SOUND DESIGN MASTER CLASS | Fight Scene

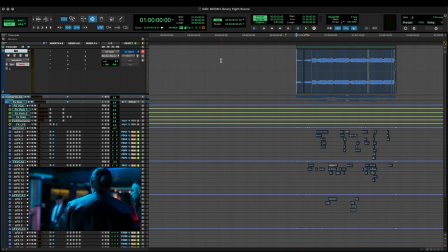I don't think we necessarily need it to play as a score. What we could do, because we are kind of in this club atmosphere, like maybe this whole battle goes down. We walked into a club and the DJ was playing, and then, the crowd got out because somebody came in and yelled, "Get out of here."
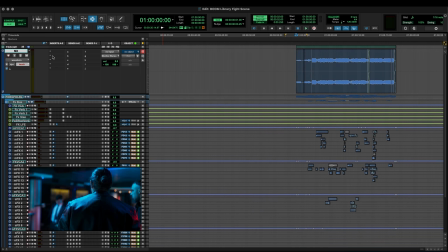Let's take this and make it sound like it's playing through the club system. And we could do that with ease with Enrage.
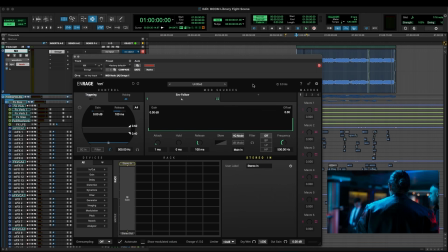And Enrage is a multi-processor rack that you can put in a bunch of different processes, such as delay and distortion and filtering and imaging and so on and so forth.
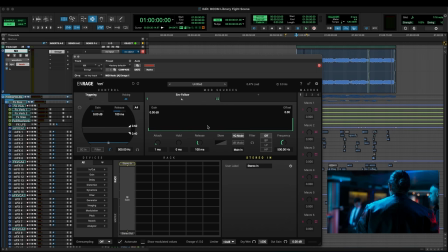You can build out your own rack while also controlling all of it with different envelopes, macros that you can use for automation.
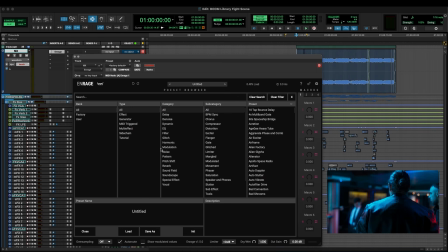It comes with a great deal of presets already built in that you can just say, what do I want? Oh, I want an effect, and I want it to be filtered, and I want it to do a stereo wobble of sorts.
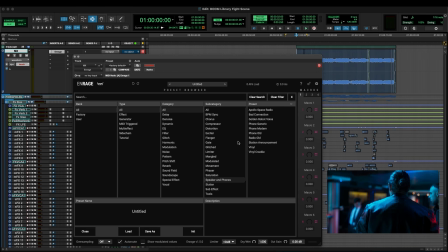You can do all sorts of different things here. One that's interesting to try for this is we could try station announcement.
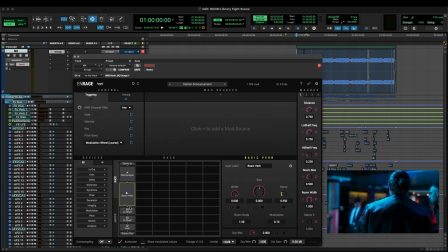Load that up, and you can see here that it's put in a wave shaper, a basic verb, some shelving, gain and output. So if you wanted to put something else in here, you could. Like if we wanted to take a delay, we could put it actually on a different part of the chain, open it up and put it over here, and then just thread the stereo in to go across both and stereo out,
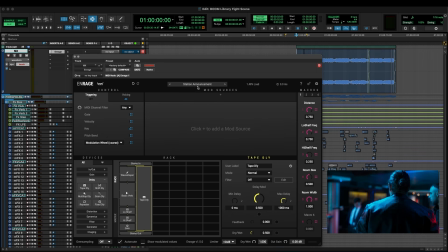and we could do that. We're not going to do that right now. We're just going to go back and load up station agent announcement the way it is. What's nice about this preset is that it's sort of already pre-built to be, inside of reverberant space.
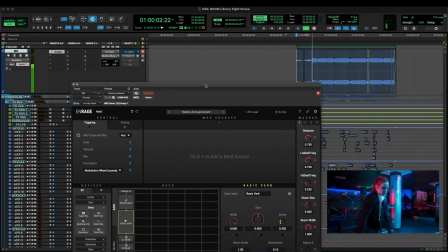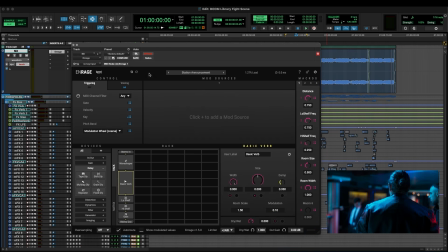Our drum and bass part gets a little lost in here, but that's okay because we can go ahead and build our own presets if we want.
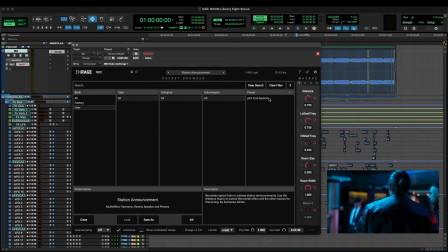If we build one, we can go in here, and I've actually already built one that I like that I've used before called the club system.
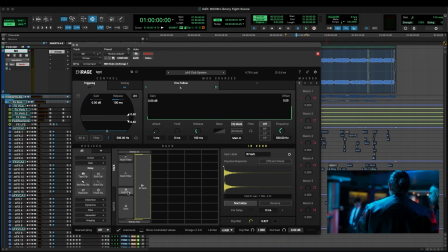Load that up. I have some filters happening. I have a variable drive distortion happening, and I have a reverb happening that's on the side.
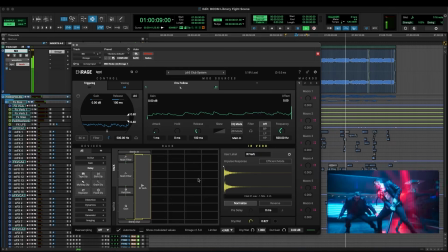And there you have it, a quick way to build in a speaker system for a club.
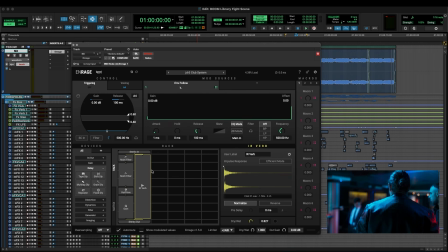Give it some grit, give it some of that overdrive. The DJ's pushing their system a little bit hard, right?
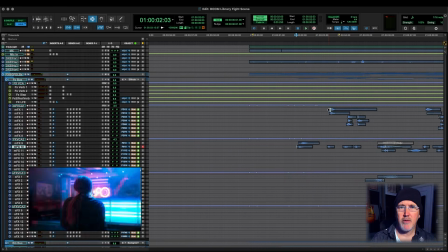Easy peasy. Okay, I'm gonna do a little sweeteners, do a little extra mixing,
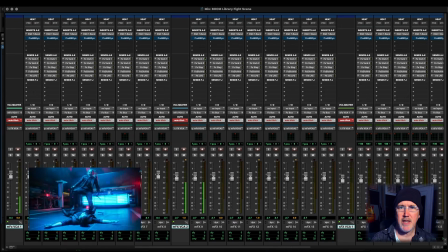add some reverb, put some sounds in the space, and we'll just button this up. All right, let's check out the final mix.
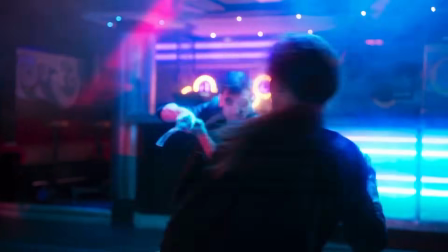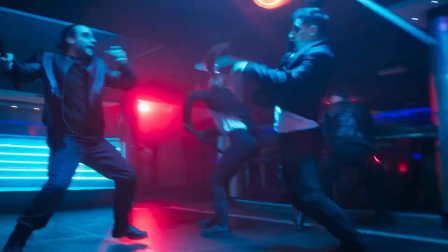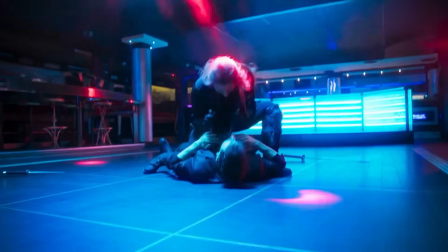When you have something that's excellent as Boom Library, it's easy to make a scene sound good. Until next time.